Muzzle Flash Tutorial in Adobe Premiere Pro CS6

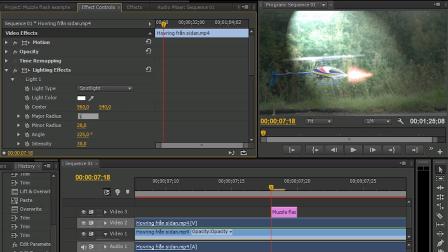[4:11]
The major radius is in this case 14, and the minor radius is 10.
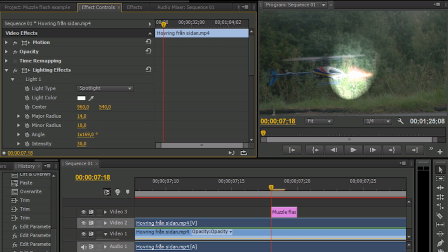[4:22]
I place it so that the light is directed against the helicopter, because this light is intended to be the one which lit up the helicopter. Increase the intensity, but decrease the focus.
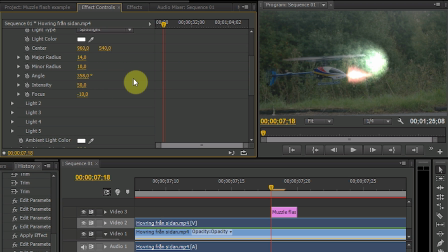[4:44]
And it's possible to have a negative focus here. You can have down to negative 100. But then everything goes away. So just place the light over the helicopter.
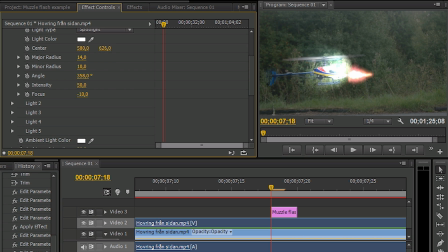that looks quite good. So, but not yet, because first you have to go in to the opacity settings.
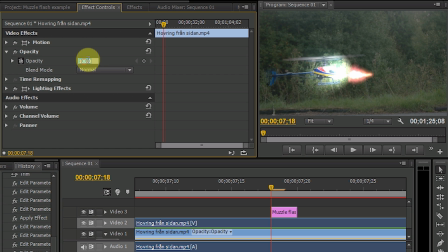[5:18]
And select opacity
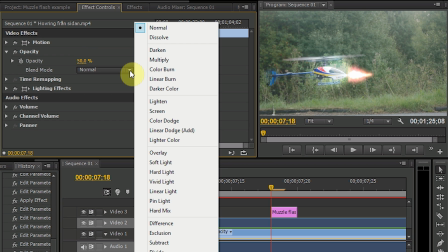[5:22]
50%, and instead of blending mode normal, you select lighten.
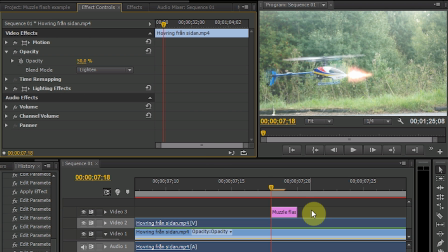[5:30]
Now it starts to look good. But we would also like to have that effect on the grass. And we would not like to have this lighting effect at all time. We just want it when we have the muzzle flash.
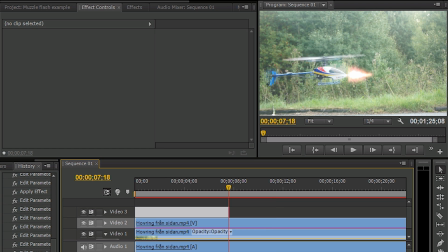[5:45]
So we should also shorten the overlaid video clip to just the right place.
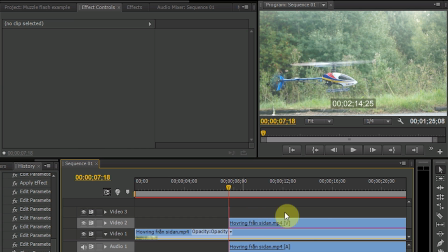Now I took one frame more for the lighting,
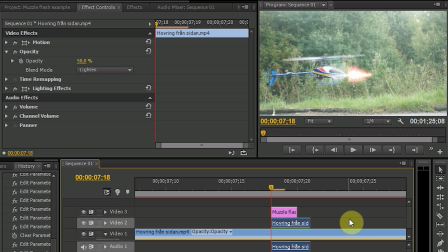[6:07]
because it feels more realistic when it takes some time for the light to go away. So it feels more smooth. But you see a mistake I made here? I cropped away the audio too. So I'm going to take it back.
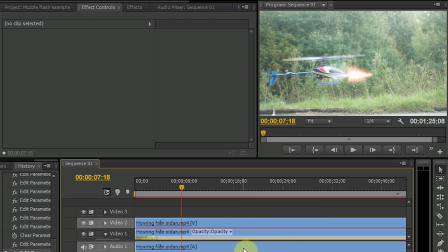[6:28]
And before we do that, we unlink these clips. Now we can redo the process. Crop here, and take those parts away.
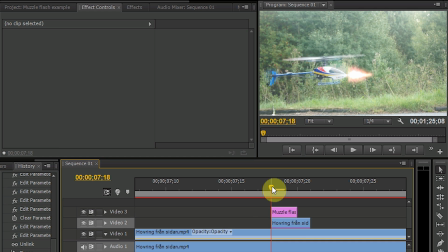The helicopter is moving quite a lot there, but so we should move the flash with it.
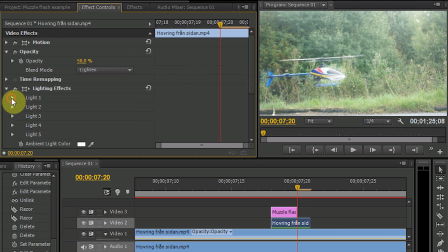[7:03]
So let's do that. Okay, let's add the light effect on the grass.
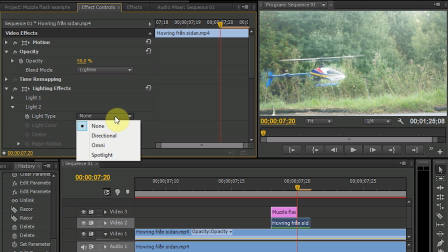[7:10]
Then you can choose the omnidirectional.
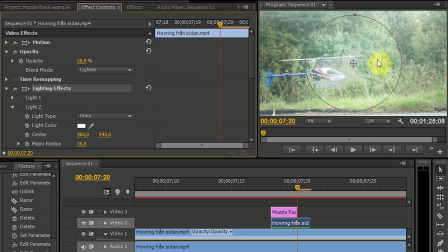[7:14]
And if you click on lighting effects, you can easily place it with your mouse within the video clip. It's much easier that way. And you should probably have it somewhere here.
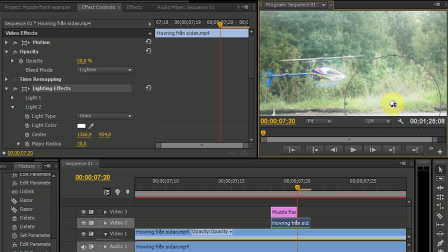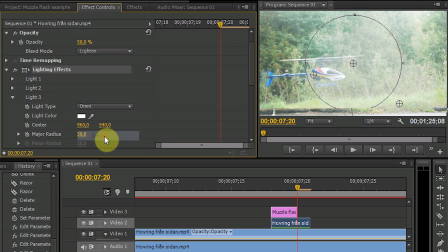[7:41]
And then let's go ahead and add a third one, also only one, but a little bit smaller,
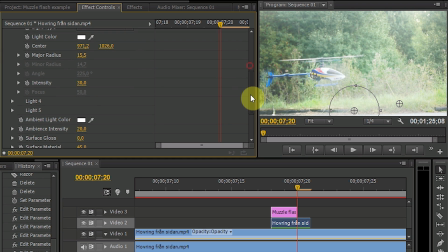[7:51]
right under the flash, but reduce the intensity to just 10 instead of 30.
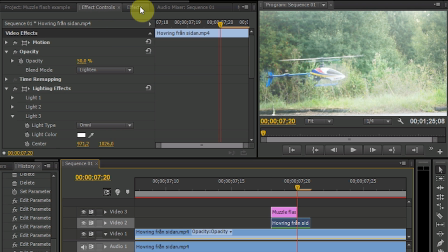[8:02]
And to make this a little bit more smooth, we also go into the video transition part and choose cross dissolve and place on the lighting effect clip,
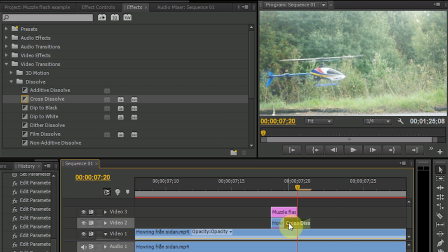[8:15]
but let it start after one frame.